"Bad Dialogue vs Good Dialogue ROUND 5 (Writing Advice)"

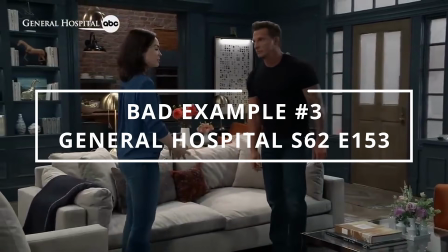For a bad example, let's look at an actual soap opera. That's right, I'm going after General Hospital.
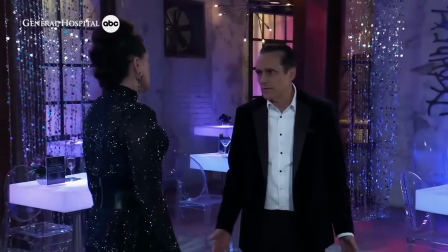Now, I know what you're thinking. You're thinking, Brandon, how dare you criticize General Hospital?
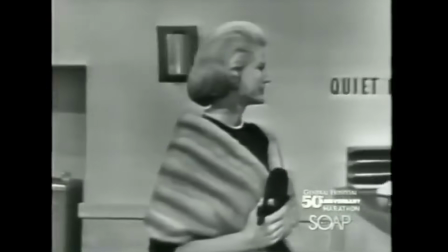You have no right to talk shit on GH. This show has been running for 60 plus years, and you need to leave Sonny, Carly, and everyone else in Port Charles alone.
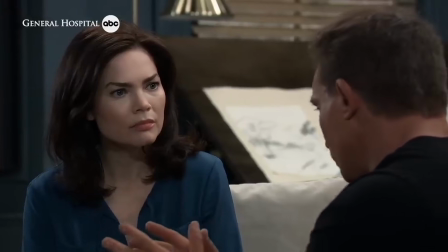And look, I get it. GH is untouchable.
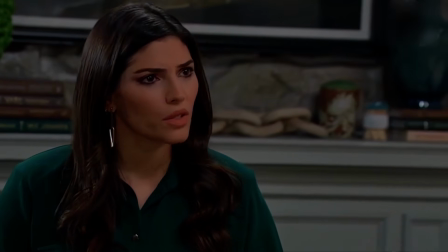I know I'm crossing a line here, but I have to point out this horrendous dialogue exchange between Brooke and Harrison, where they discuss their options for having a baby.
It is still really hard for me to accept the fact that I can't get you pregnant.
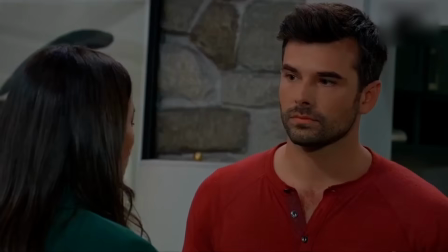I feel like I failed you. The fact that you think that the extraordinary man that you are can be reduced to whether or not you could get me pregnant is crazy.
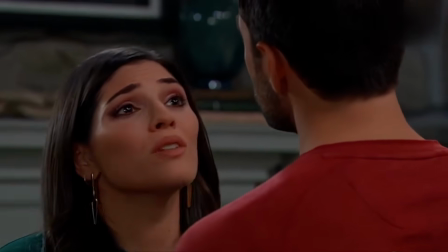And all I want to do is think about our future together.
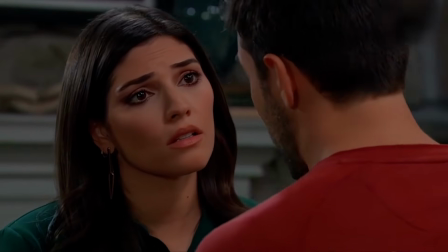I don't want my disappointment over us not being able to have a biological child stop us from moving forward with the child that we can have.
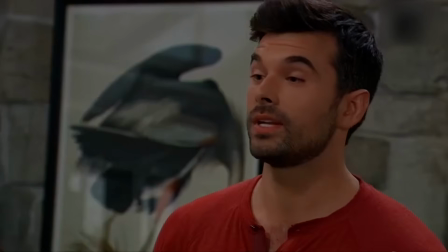I still want to start a family with you no matter how we do it. Well, the great thing is there's still a lot of options. We just have to decide which one is right for us.
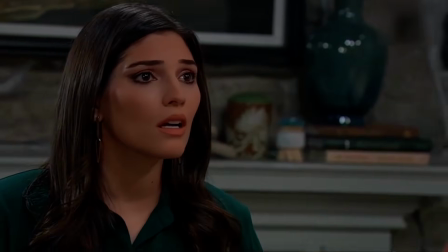Keep coming back to adoption. I certainly think it's the best fit for us, but I didn't know how you felt about it, having given up your baby for adoption when you were a teenager.
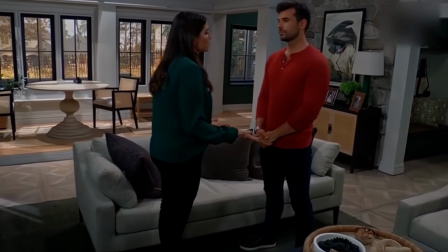Giving up my baby only made me respect the adoption process even more.
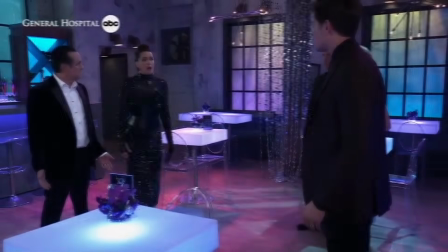Okay, so this sucks, but let me say right up front that this type of dialogue is what's expected in daytime soap operas.
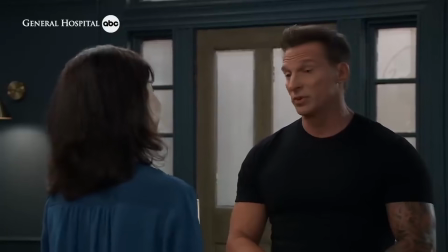If you're writing for General Hospital, you can get away with this shit. But if you're writing for anything else, avoid the mistakes they make here.
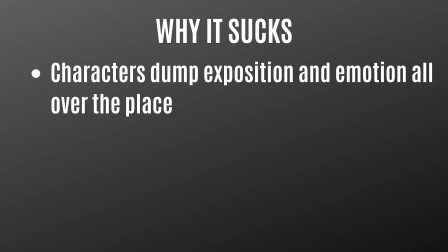First off, the characters dump exposition and emotion all over the place. And there's no tension because instead of the characters holding back their emotions, they plainly state them.
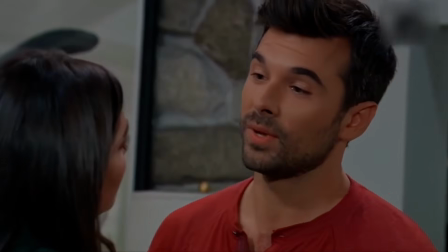Instead of attacking and defending, we get agreeing and info dumping. Also, the spoken words themselves are ridiculously unnatural.
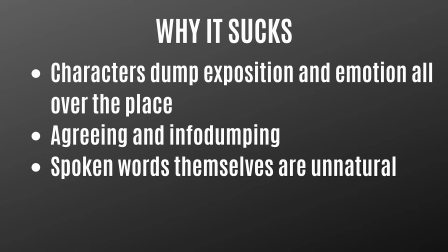No human being should talk like this.
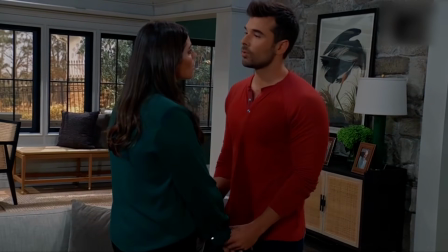Harrison sounds like an AI program when he's explaining his disappointment, and later he sounds like an advertisement when he explains their options.
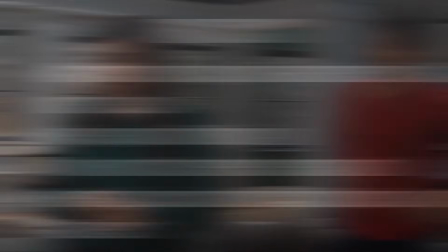Finally, the last problem with this exchange is that the two characters have breezy discussions about subjects that would make any couple hesitate.
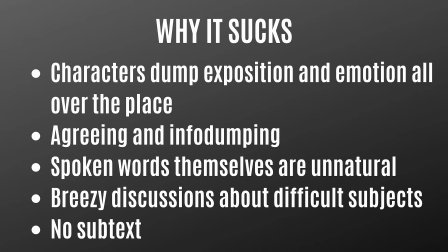Worse yet, they make their decision too quickly.
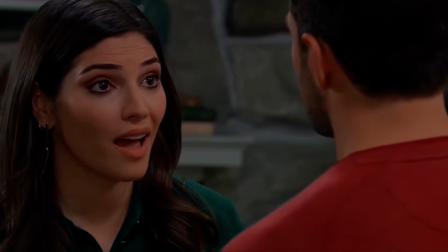Ultimately, the dialogue goes through the motions rather than bringing these two clowns to life by exploring a meaningful dilemma.
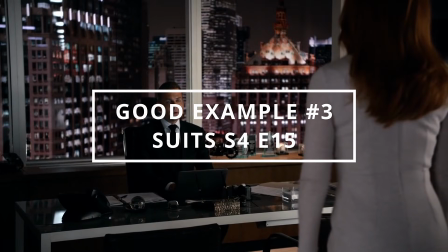For a good example, let's look at Season 4 of the TV series Suits. I was a big fan of this show during its original run.
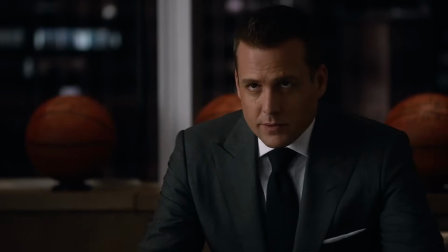It's a fun legal drama in which 5 of the 6 main characters are amazing, and the other is played by Meghan Markle.
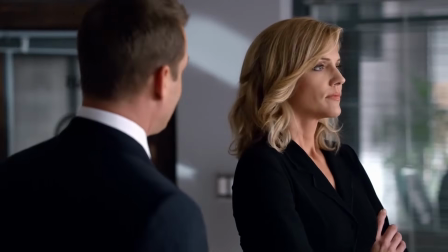Anyway, Harvey Specter is this hotshot corporate lawyer who loves to take risks while achieving high status.
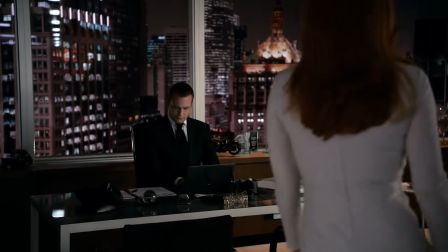The one area where he struggles is his personal life,
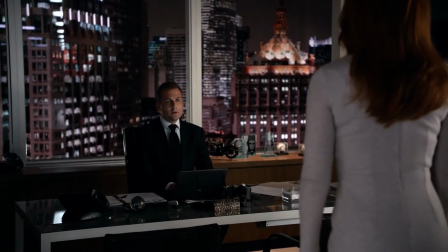and although there's plenty of romantic tension between him and his witty secretary Donna, he keeps her at arm's length.
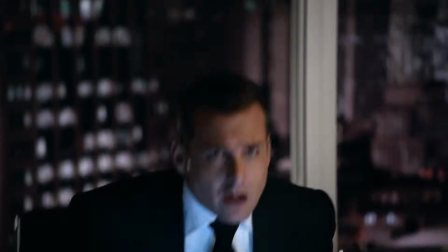In Season 4, Donna breaks the law to help with an important case, and Harvey has to bail her out.
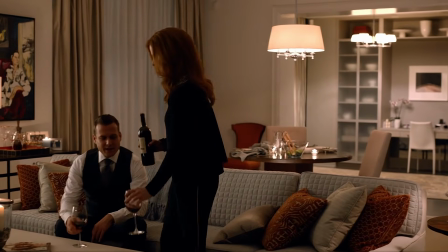After he does, the two of them share a drink at her apartment and discuss their relationship.
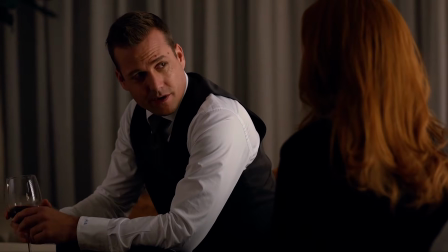I told you I'd never let anything happen to you, and I won't ever. So you don't ever have to feel scared like that again.
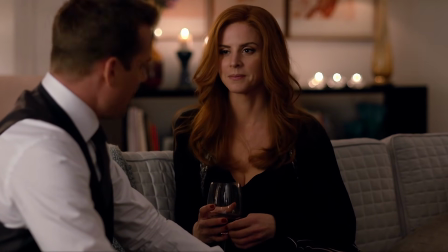I thought you said you didn't do the comfort thing. I didn't say I didn't do it. I said I didn't have time because I was so busy saving your ass.
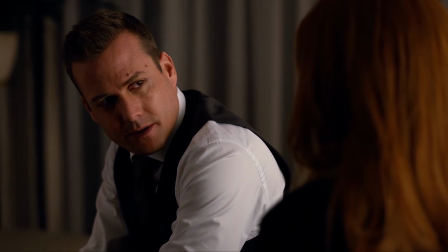Anyone else ever loses faith in me, doesn't matter. With you, it's different.
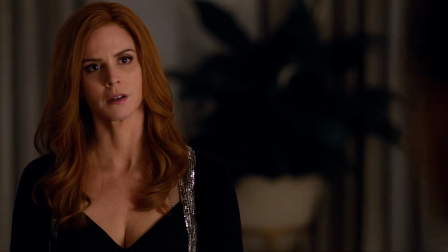I should go. Why? You know why.
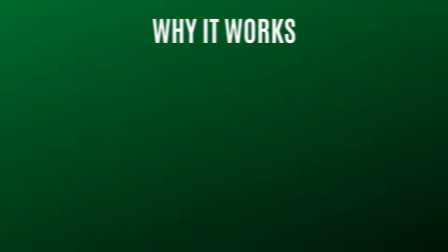You know I love you, Donna.
What separates this conversation from the General Hospital example is subtext.
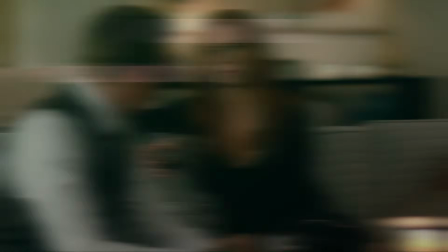Yes, Harvey and Donna are having an emotionally charged conversation, but the emotion feels realistic because there's tension hiding beneath the surface.
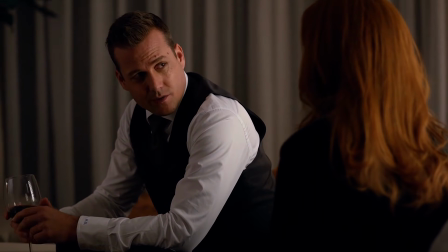That line, "I won't let anything happen to you," hits hard because we know he's holding something back.
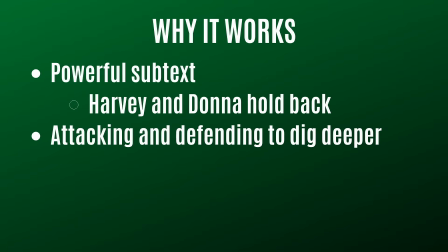Better yet, over the course of the scene, we get plenty of attacking and defending. Donna makes a push by saying, "I thought you didn't do the comfort thing."
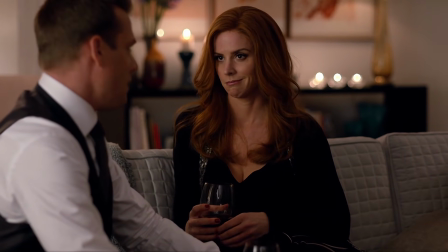Then Harvey backs off a little bit before admitting that her opinion matters to him.
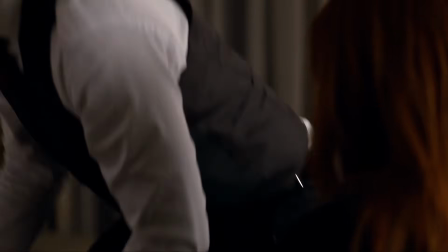Then we have a great character moment where Harvey realizes he's let his guard down and he gets up to leave before Donna calls him out.
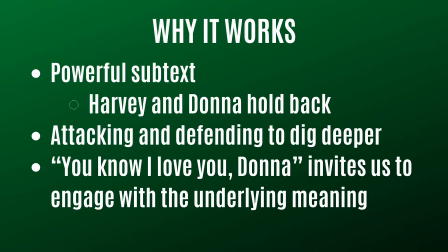Finally, the scene ends with him telling her "I love you" in a way that is loaded with subtext and open to interpretation.